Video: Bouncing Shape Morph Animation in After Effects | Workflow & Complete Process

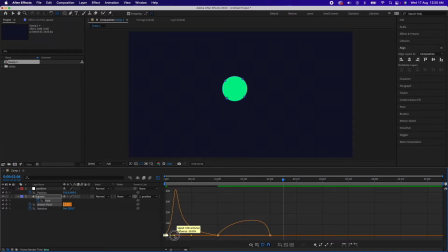[6:59]
i think all the way here this one a little bit like this and for this we need to have it like maybe this it's perfect now now i think it'll look a little better yep so
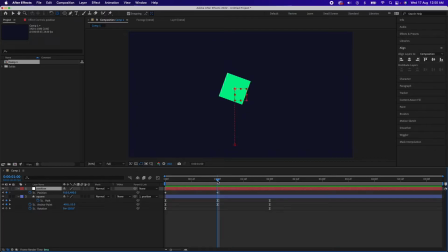[7:15]
yeah let's continue the position animation we'll in the in the midpoint we'll have it a little above here in the first point we'll have it here perfect let's copy it and again and two seconds back in the same position yes
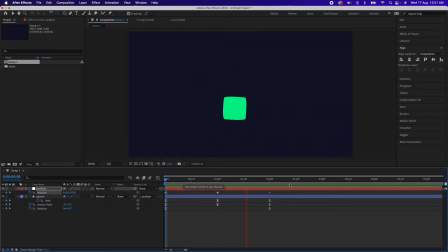[7:35]
so this is basically what we want but we'll fine tune it because this jump animation has to look a little organic this cannot look robotic as it is looking right now so what we will do is first of all easy ease and
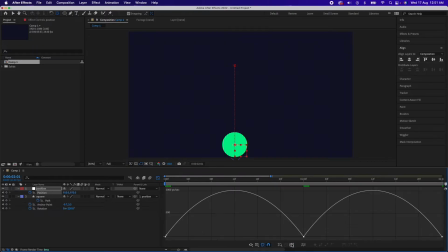[7:50]
fix the keyframes for these yep these look bad so what we'll do is drag this all the way here and drag this all the way here sorry so drag this all the way here yep now i think it's a lot
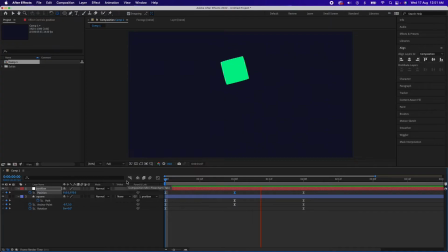[8:09]
better but so i think this looks great but what you'll see is it lands a little suddenly right there's a little bit jerk when it lands you'll see it more when it loops so as
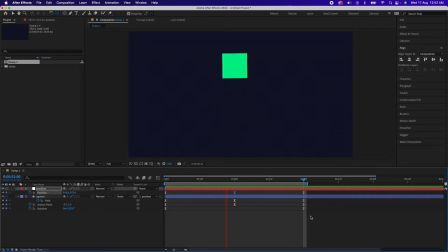[8:25]
you see this the landing can be a little more organic right so what you need to do is basically create another null and we'll animate the anticipation part of it on that null so that it's clear and it's easier to adjust later right so we'll create another null object and name it anticipation
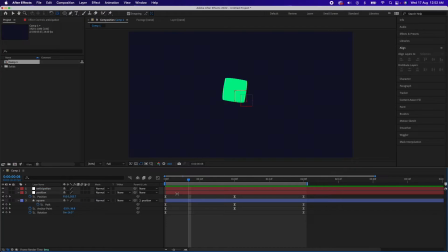[8:44]
done now we need also need to move these a little to the right correct we'll have the position
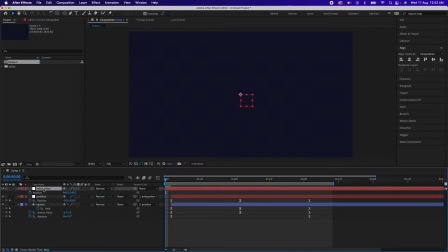[8:56]
keyframe here we'll just parent the position null object to anticipation and now we'll have position here we'll have position keyframe again here and then similarly copy these both and we'll have one
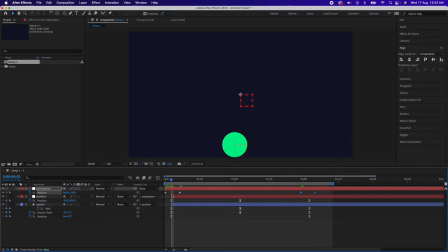[9:14]
so basically the idea is to have this starting position approximately in the middle we'll have it in the middle yeah approximately in the middle of these two keyframes and here as well the same thing right so what we'll do is drag
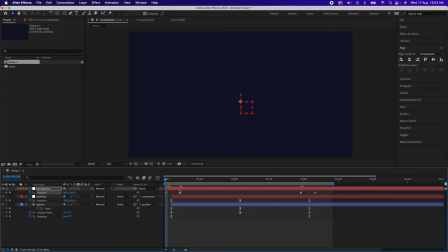[9:28]
this a little below before it starts right we'll also copy this information and put it over here done we'll
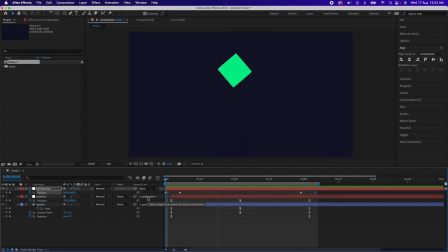[9:44]
end the keyframe over here and you can see that it works but we also need to fix the easy ease of the keyframe and go to the editor and fix the timings so first of all easy is this go to the edit now what we need
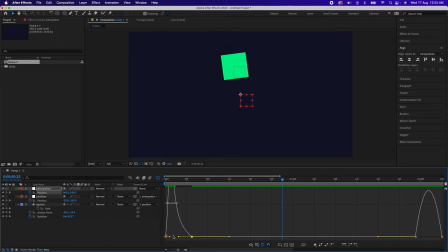[9:59]
to do just pull this all the way here and pull this one all the way here now i think we should have the complete animation okay we need to stretch these to the
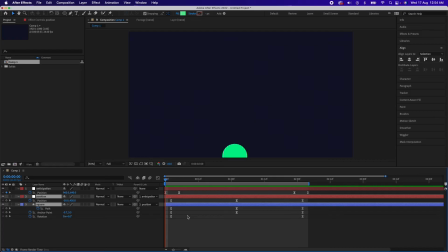[10:15]
left yep now it should look great yeah i think for these keyframes we can have a bit of legroom and just like you know maybe
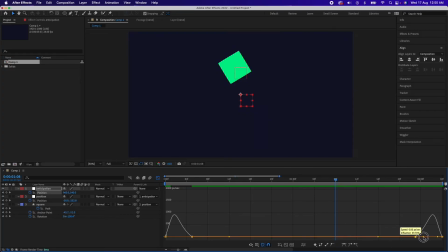[10:28]
make it not so sharp and make it a little smoother yes i think now it'll look better yes it's looking great now we can add some echo to this so echo is basically an effect here you can go to effects and presets and
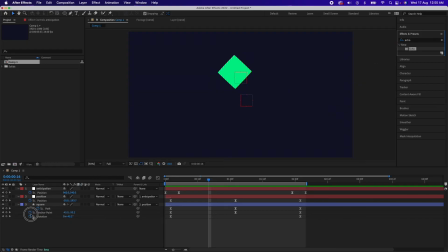[10:47]
search for echo just drag it onto the square layer right now we just change the echo operator to composite in the back and you'll see a shape follows the shape we already created so this makes it look a little more organic
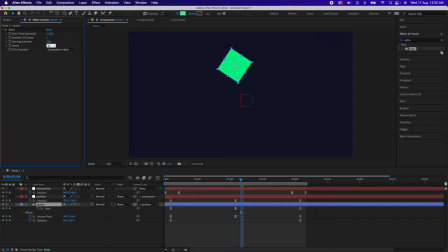[11:03]
but i think you can reduce the decay to like 0.08